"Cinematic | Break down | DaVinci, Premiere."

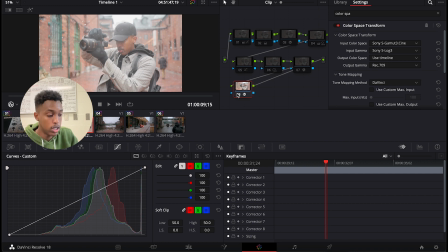3:14 and your video is back to life this is how you easily color correct as like to without touching any of the things below here so let's just
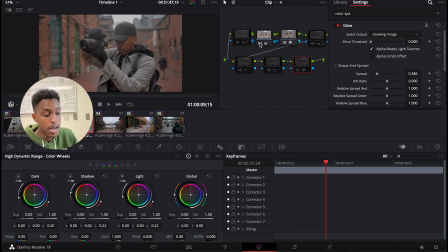3:22 start revealing our color correction this is how i brought back my video to life and i made sure that it wasn't like crazy on the highlight because i wanted kind of a moody vibe you see here this is this three part is uh how i get it back to life and now
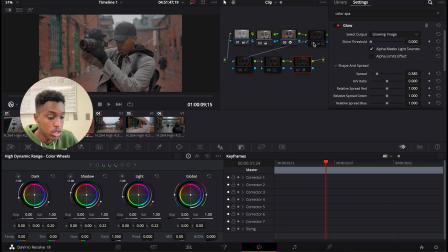3:38 we're going to start the color grading so first i changed my shadows my darks into a little cyan and greenish if we head from there i added like um a little fade because the the dark was heavy so now we added a little fade and if we move from there the highlights i added some blue if you see the highlights they were kind of more red and now it's got some blues and here we added glow effect to make
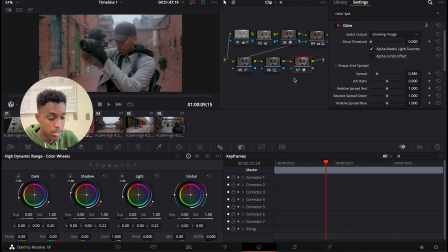4:02 the highlights a little dreamy and softy skin and that is how I've done it and the rest all you have to do is copy paste to other footage and there's no
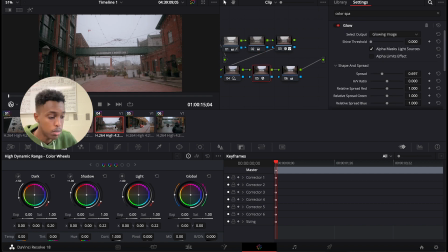4:11 skin tones on this footage so I just had to copy paste my color grading and make some adjustments from there here we
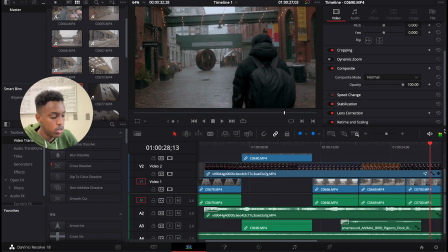4:19 have opening shot another hero shot occasion reveal shot and ending shot so here if you look down we have two audios
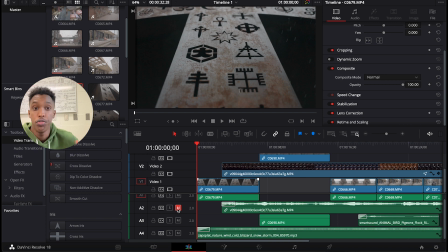4:28 and the first one is just a wind to show how cold it was and make you feel the vibes so if you listen to this it's just blowing wind and I downloaded
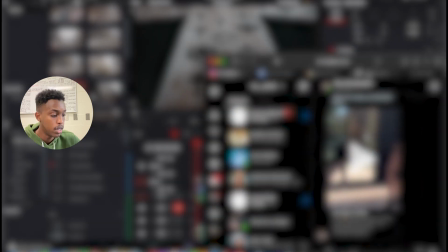4:37 this music from Zappslatt so if you don't know Zappslatt is a free
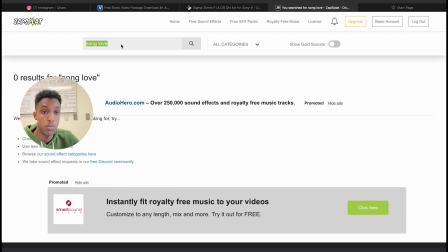4:41 website that lets you download sign effects and music for free and you can only download every 30 minutes five musics and then there's a 30-minute gap that you have to wait and then come back and download another ones so
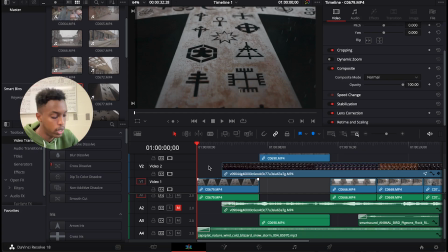4:55 let's listen to this blowing cold wind so
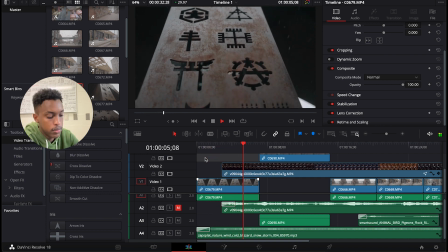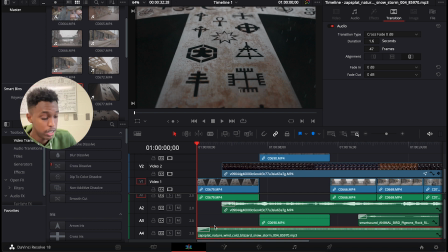5:06 that was just a blowing wind and if you noticed here the first part you see that little white gap that we can adjust that one is crossfit is starting the music little slow and goes from there
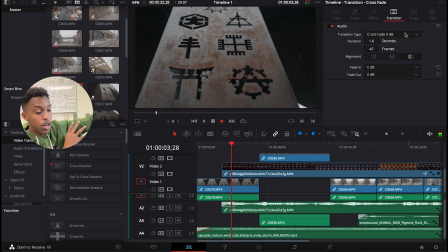5:23 same with the music same with the music the music starts like quiet silent and then it goes from there
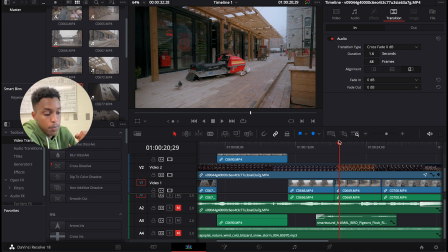5:39 and if you go this part of the footage there's a flipping wings of bird and I got it from Zab Slot and I used to like one
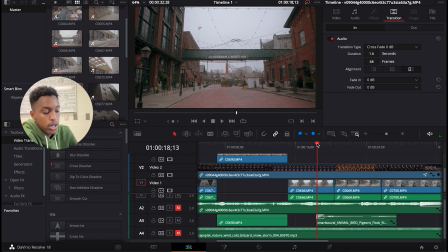5:50 second before the clip showed so here it's like almost like transition sound and you heard the flipping wings and then you're gonna see a bird and
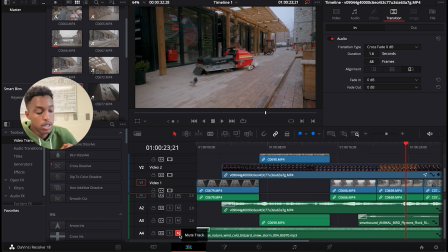6:06 if you reveal the music and the wind it's gonna